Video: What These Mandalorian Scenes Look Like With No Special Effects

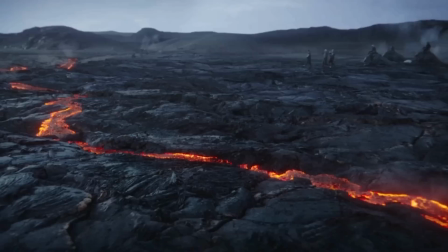0s
Is it the Force, deepfakes, or fake babies? A lot goes into making The Mandalorian look like it takes place in a galaxy far, far away.
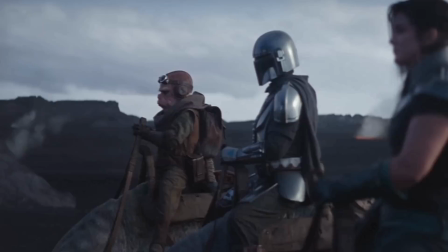9s
Every installment in the Star Wars Empire features new creatures from far-off planets that only the most creative minds could dream up.
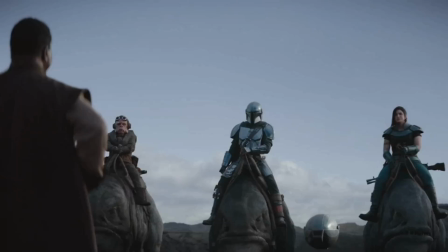16s
This is true even in the early episodes of The Mandalorian. Consider the Blurgs, for instance.
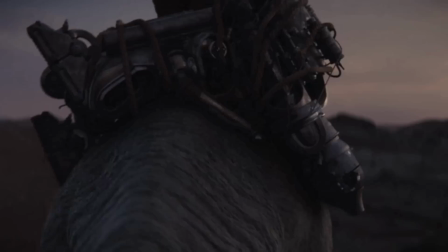21s
These fat, bipedal, possibly reptilian creatures have been seen running around on Avala VII.
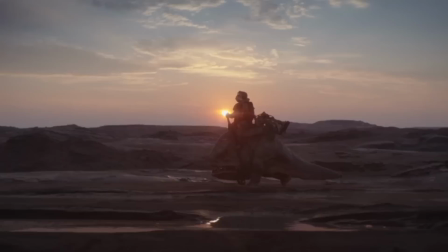26s
Din Djarin finds himself on this planet during one of his missions, and uses these creatures to get around.
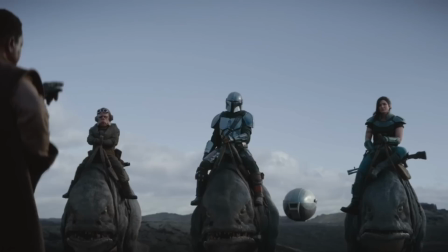33s
Pixomondo's visual effects supervisor Goran Backman explained to Digital Trends some of the challenges they had to overcome to make the Blurgs look as realistic as possible.
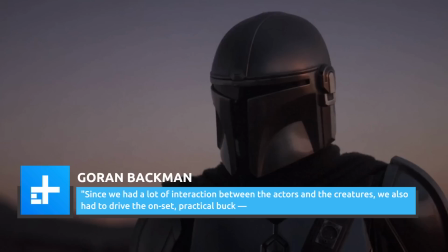42s
As he puts it, Since we had a lot of interaction between the actors and the creatures, we also had to drive the on-set, practical buck.
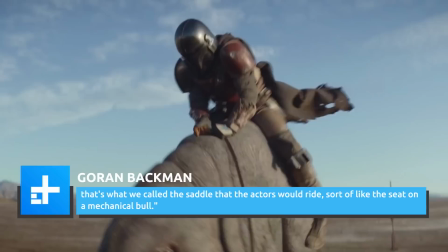49s
That's what we call the saddle that the actors would ride, sort of like the seat on a mechanical ball.
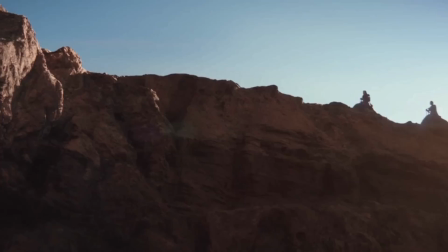54s
The actors' riding motions were captured with mechanical pistons at the base of the practical Blurgs.
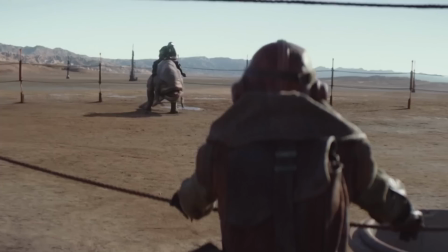59s
Then, after filming, special effects teams created the Blurgs' remaining body, stationary, and in-motion poses.
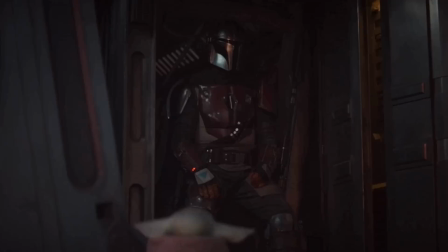65s
And interestingly enough, the Pixomondo team often referenced rhinos and elephants for some of the Blurgs' features.
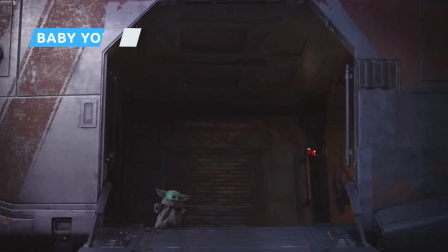72s
Grogu, more lovingly known as Baby Yoda, is arguably The Mandalorian's true star.
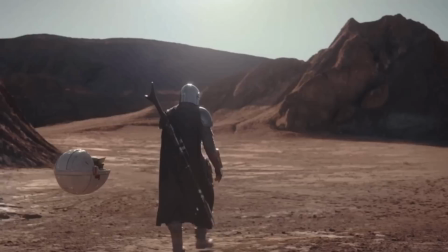77s
This cute little green fellow spends his time on the show trailing after Din as the two venture around the outer rim.
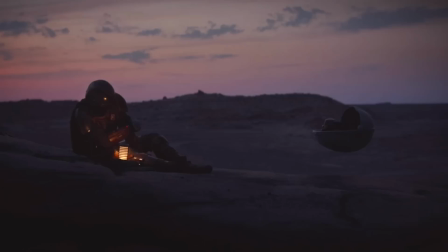84s
He's often sitting comfortably in his floating egg-shaped pram, but no matter what he's doing, it takes an entire team to bring him to life.
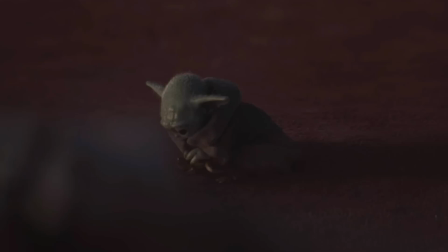91s
This tiny alien was created through the combined efforts of animatronics and CGI technology.
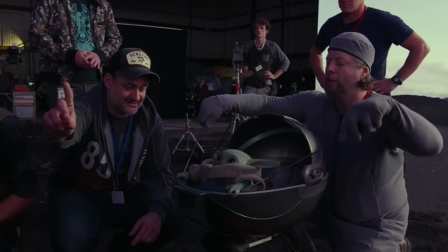97s
According to the docuseries Disney Gallery The Mandalorian, it took three months to develop and build the Grogu that ended up on screen.
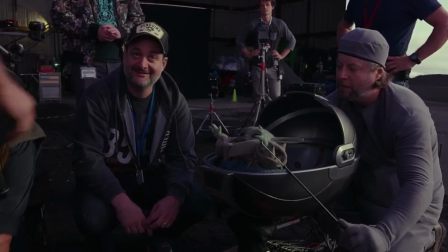104s
Behind the camera, it took one person each to puppeteer the arms, eyes, body, head, ears, and walking movements. The use of CGI only came into play to remove the wires and poles used to control Grogu. Bryce Dallas Howard, who has directed a couple of episodes, was especially in favor of using animatronic creatures instead of exclusively CGI technology.
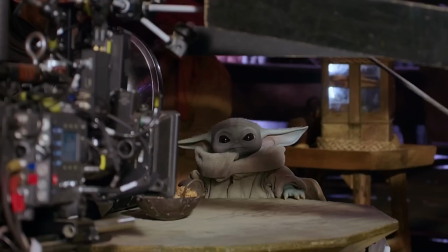125s
According to her, there's a special magic that comes from using a movable prop instead of solely utilizing CGI.
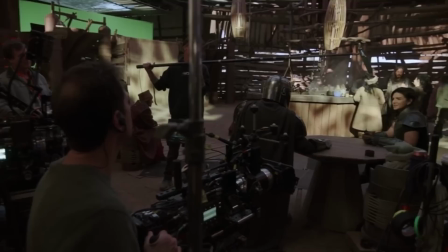131s
The actor's reactions to seeing Baby Yoda were authentic, and the physical acting and movements with Grogu were far more real thanks to being captured in real time. You get to have the experience, like, live of what the audience gets to experience when they're watching the movie.
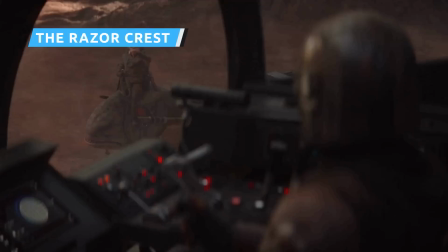147s
The minds behind The Mandalorian have been widely praised for their unique ways of bringing the sci-fi world to life.
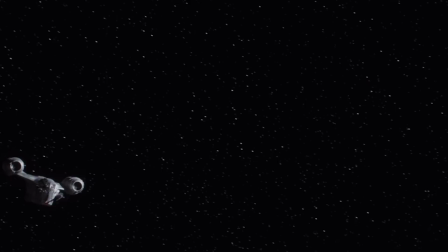153s
That's certainly clear in the construction of Din's starship, the Razor Crest. Instead of opting for computer graphics, the visual effects creators from industrial light and magic, worked on miniature models of the spacecraft.
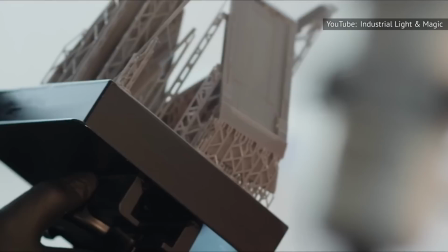165s
3D printers were used to build the razor crest piece by piece.
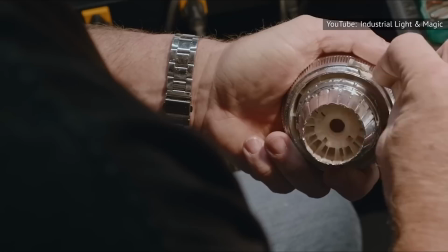169s
John Goodson, the physical model maker from ILM, then put the individual pieces together, added the ship's exterior layers, and took care of the fine paint details.
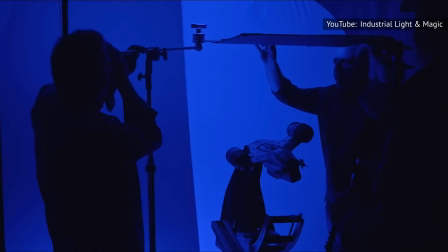178s
In order to get the ship to the big screen, a specially designed camera rig filmed the model. As the ship sat in one spot with a surrounding blue screen, the rigged camera flew past, and to give the craft more movement, Tex wobbled the model from side to side.
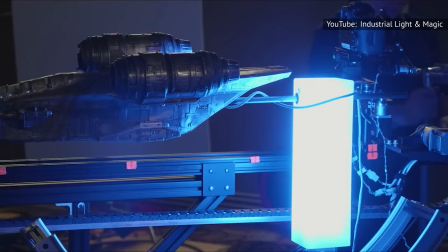191s
This technique of filming a model was a bit of an homage to the original trilogy,
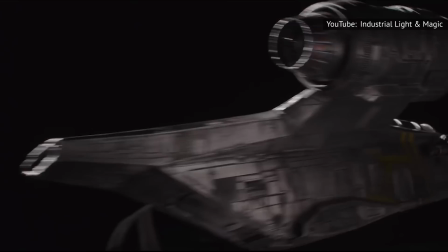195s
as practical miniature ships of that era were also built and shot in front of blue screens and then later added to starry backgrounds.
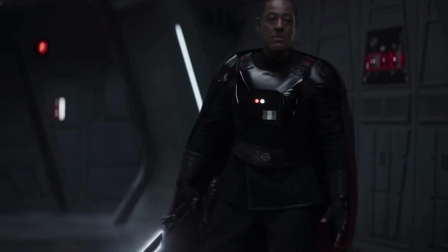202s
The use of a darksaber by the villainous Moff Gideon posed a unique challenge to The Mandalorian's prop designers.
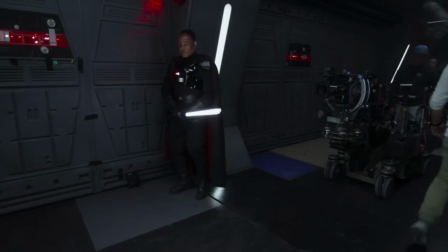209s
Prop sabers were continuously being redesigned and built in order to get Gideon's weapon to look as accurate as possible.
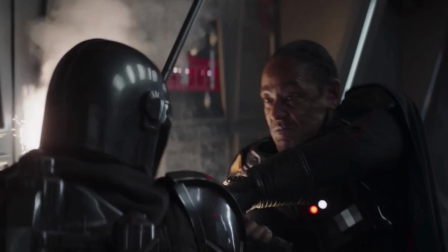216s
Unlike standard lightsabers, the darksaber's history had only ever been mentioned in the Clone Wars and Star Wars Rebels,
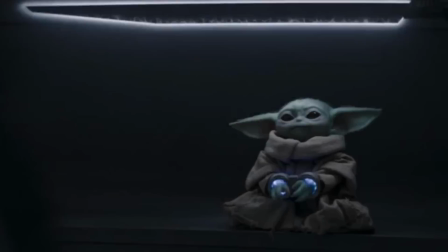222s
and it had only appeared as a cartoon instead of in a physical form. Thus, it was difficult to get this new weapon exactly right. As Hal Hickel, The Mandalorian's animation supervisor, explained in Disney Gallery The Mandalorian,
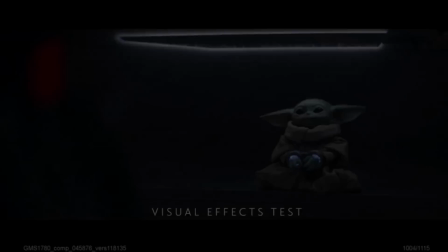234s
"...there was a lot of time put into getting the energy effect just right that you see along the blade."
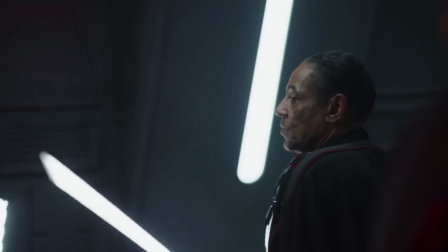241s
The physical prop that was used during filming was lit to give the surrounding area the lighting effect that would normally come through from using a lighted weapon.